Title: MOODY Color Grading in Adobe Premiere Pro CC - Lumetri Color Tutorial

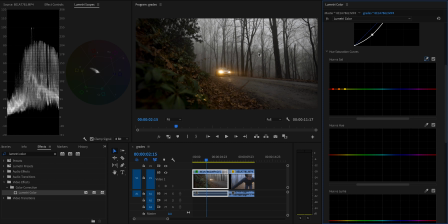264s
And then to make sure that the fog in the background is completely gray, I'm just going to grab right around the blue and purple and just bring it all the way down to zero. And that's going to kill off any kind of residual blue or purple artifacts that we would
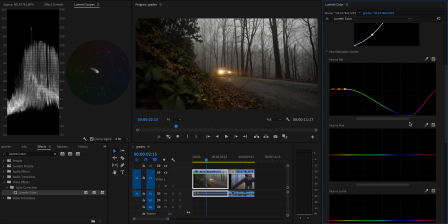280s
have in the gray parts of the image and make it be true gray, essentially. Then, since we have some greens in the foreground here as well, you guys know I like to go for some nice desaturated moody greens.
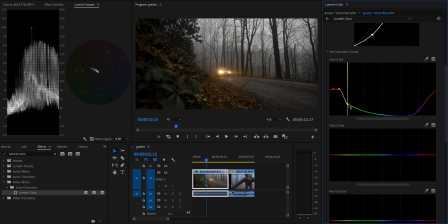292s
So I'm gonna grab right around the yellows and start bringing that down to desaturate those greens. Then we can scroll on down to the hue versus hue curve and make some additional adjustments to really dial in the look. And since I completely desaturated the blue and purple, we don't need to worry about adjusting the hue of that area.
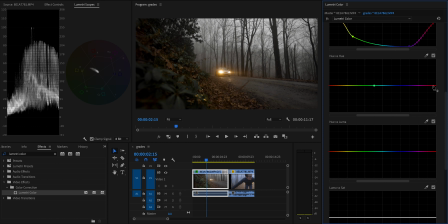312s
It's not gonna do anything. So I'm gonna start by just marking off those colors so we just don't worry about them at all. And then I like to take these yellow and orange colors and push them up more towards red.
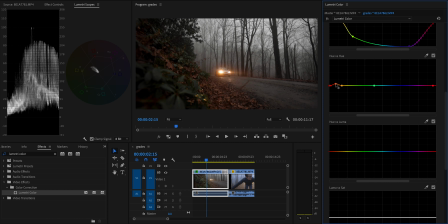327s
You can see we've got a nice kind of deep red color coming in by making that change. And then finally, I'm gonna grab these green tones and move them more towards blue to create some color contrast and just go for a cool,
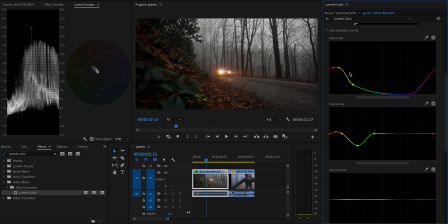343s
kind of cooled off green vibe here. Might scroll up and desaturate those a little more as well. I will also mention it's a little tough to color grade and get the colors accurate with a giant studio light right in front of my face. I'm just gonna grab the remote for the light here. Yeah, okay, looks good. Another effect I like to use to make my images a little moodier is a nice gradient or two.
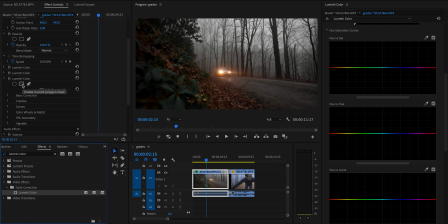369s
So I'm gonna add another Lumetri color effect, and to create the gradient, I'm gonna use a rectangular mask. And what I want this gradient to do is darken the foreground in the bottom left of the image and this road on the right a little bit.
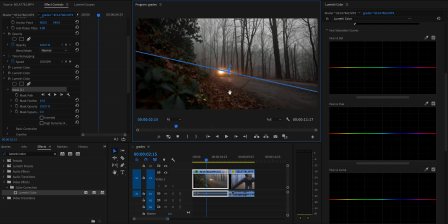385s
So I'm gonna angle it a bit and position this mask over those areas, and then I'm gonna adjust the feather to smooth out the edge.
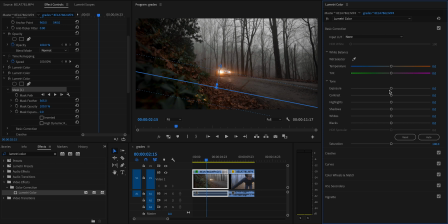398s
Then come over to the Lumetri panel and bring the exposure down, and as you can see, we are darkening the hell out of that particular part of the image. That looks pretty nice. And I think I'll then do the opposite effect in the top right just to brighten up the sky. And as you can see, that's adding a nice little bit of extra punch and vibrance to the clip.
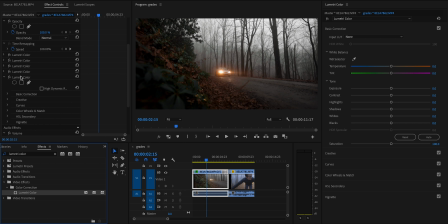422s
And then finally, one more Lumetri color effect to add a couple little details that I add to every single clip I grade. First of which is a nice teal tint in the shadows to add some color contrast. So I'm gonna come over to the red curve and take away a bit of red from the darkest parts of the image. And when we remove red, we're adding in kind of greenish blue teal color. Then I'm gonna add one more tiny little detail,
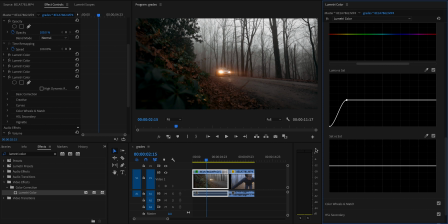452s
which is to use the luma versus saturation curve and completely desaturate the black and white parts of the image. This just ensures that there's not any unrealistic color cast in the brightest and darkest parts of the image.
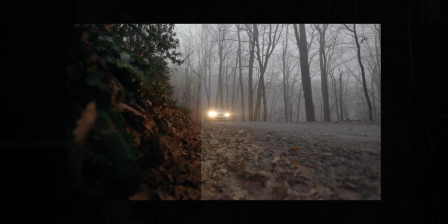468s
And as you can see, we've got a nice moody grade going on here.
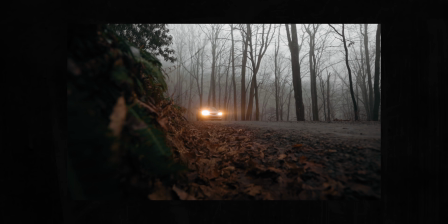472s
We've got some nice color contrast between the reds and the greens, nice completely true gray in the background,
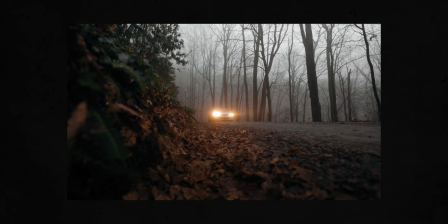479s
and a good amount of contrast between the sky and the dark foreground.
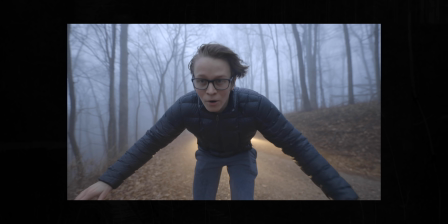484s
Cool. Let's move on to a slightly trickier shot. This clip is a little trickier for a couple reasons. First of all, we have skin tones in the image, so we're gonna have to take that into account and make sure that we're not making those appear inaccurate.
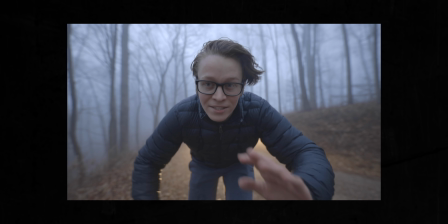498s
And also because this clip was shot at blue hour, so there is actually some blue light in the background.
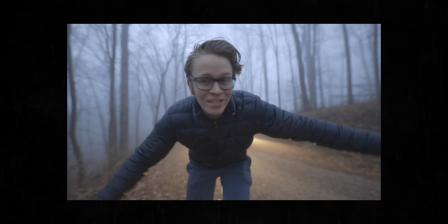506s
So that thing we did on the first shot where we just completely killed off all the blue, that's not gonna work here.
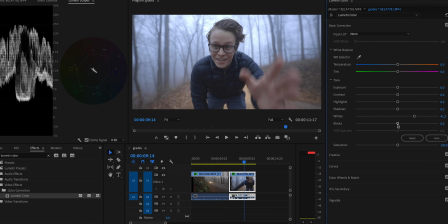511s
But we'll cross that bridge when we come to it.